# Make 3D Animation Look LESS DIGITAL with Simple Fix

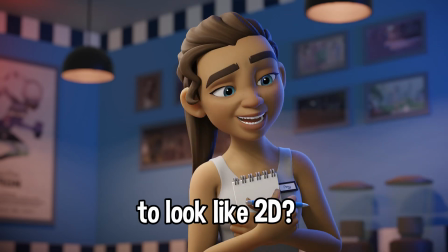0s
Want your Blender animation to look like 2D? Let's make it happen!
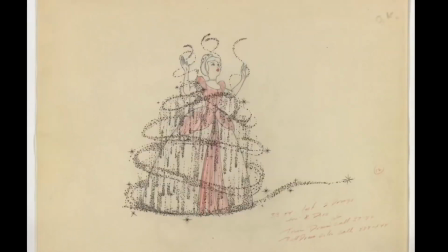4s
One of the biggest differences between 2D and 3D animation is interpolation.
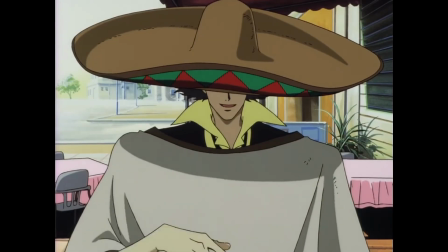9s
Traditional animation is expensive and time-consuming, so it's often done on 2s,
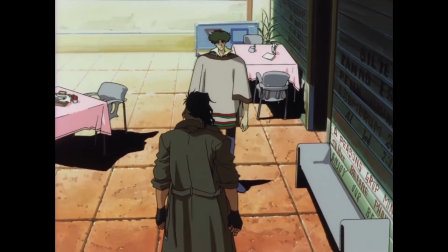15s
3s or even 4s, meaning a new drawing appears every 2, 3 or 4 frames instead of every single frame.
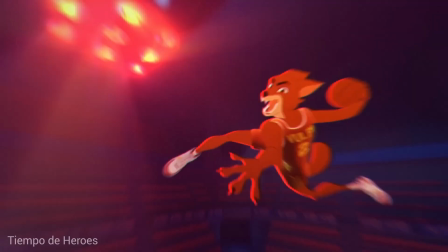23s
This holds frames longer, creating snappier movement while saving production time.
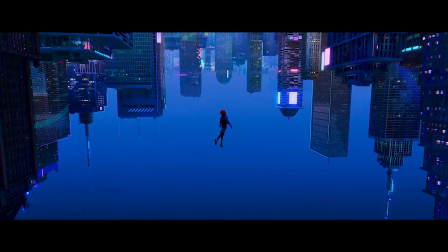29s
Films like Spider-Verse and Puss in Boots use this technique along with stylized
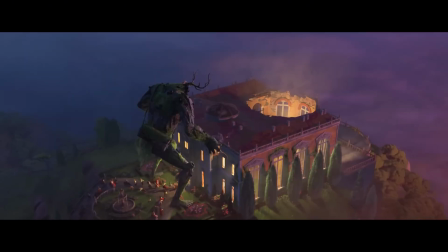33s
shaders and textures to mimic the look of traditional animation in 3D. But in Blender, everything is smooth by default.
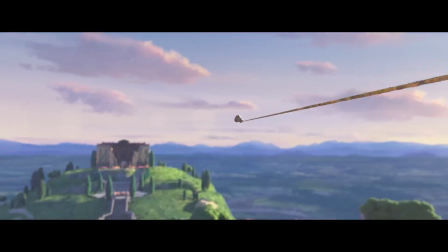42s
Let's change that. Open the scene with your animation.
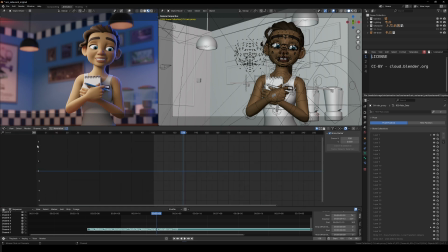47s
Open the graph editor and click the cursor icon to show all animated channels. If any channels are hidden, reveal them. If any are locked, click on Protect to unlock them.
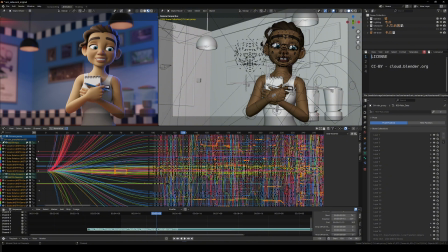60s
Select all channels by hovering over the panel and pressing Ctrl plus A. Open the Modifier tab, hold Alt and click the Stepped Interpolation button. This removes the in-between frames, making each frame hold for a set duration until the next one.
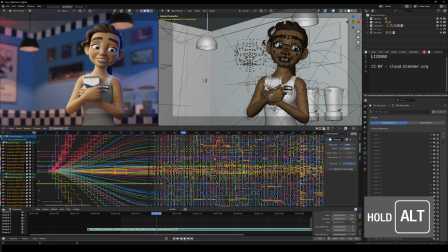77s
While holding Alt, set the value to 3. This means you'll get a new keyframe every 3 frames, similar to animating on 3s. Keep holding Alt and set the start frame to the beginning of your animation to sync all channels.
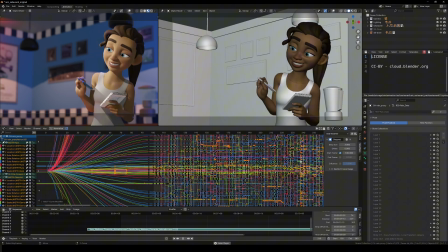93s
Holding Alt applies these changes to all selected channels at once.
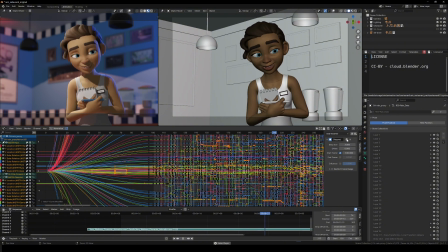98s
Instantly, your animation looks less smooth, more like classic hand-drawn animation. Just make sure to exclude the camera. Shaking leggy camera usually doesn't look good. This technique also works for any animated parameter, including shader animation.
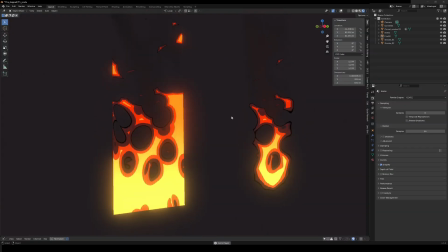116s
For example, here's a fire effect made with shaders. It looks nice but too smooth.
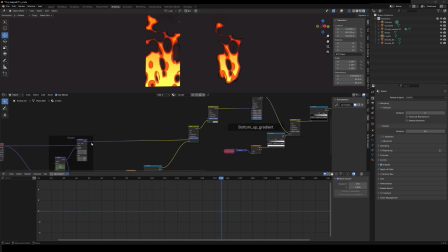122s
Let's add stepped interpolation. Select the animated node in shader graph to see the channel in graph editor. Or simply uncheck the cursor icon to reveal all animated channels.
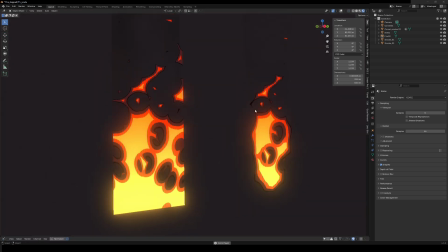136s
Now it has that frame by frame hand-drawn feel. And that's it!
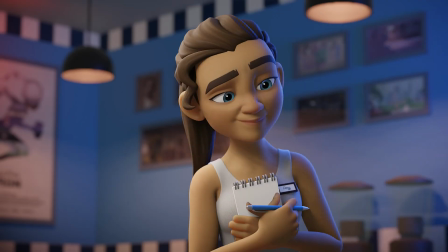140s
Stepped interpolation gives your animation a stylized 2D look in seconds.
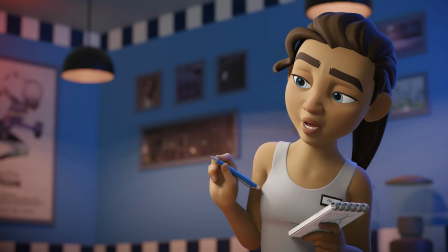145s
Try it out! If that was helpful, leave a like and subscribe.
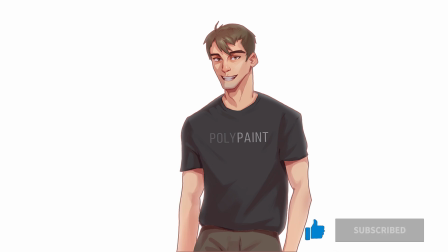150s
If not, subscribe anyway. The next video will be helpful for sure. See you in the next one.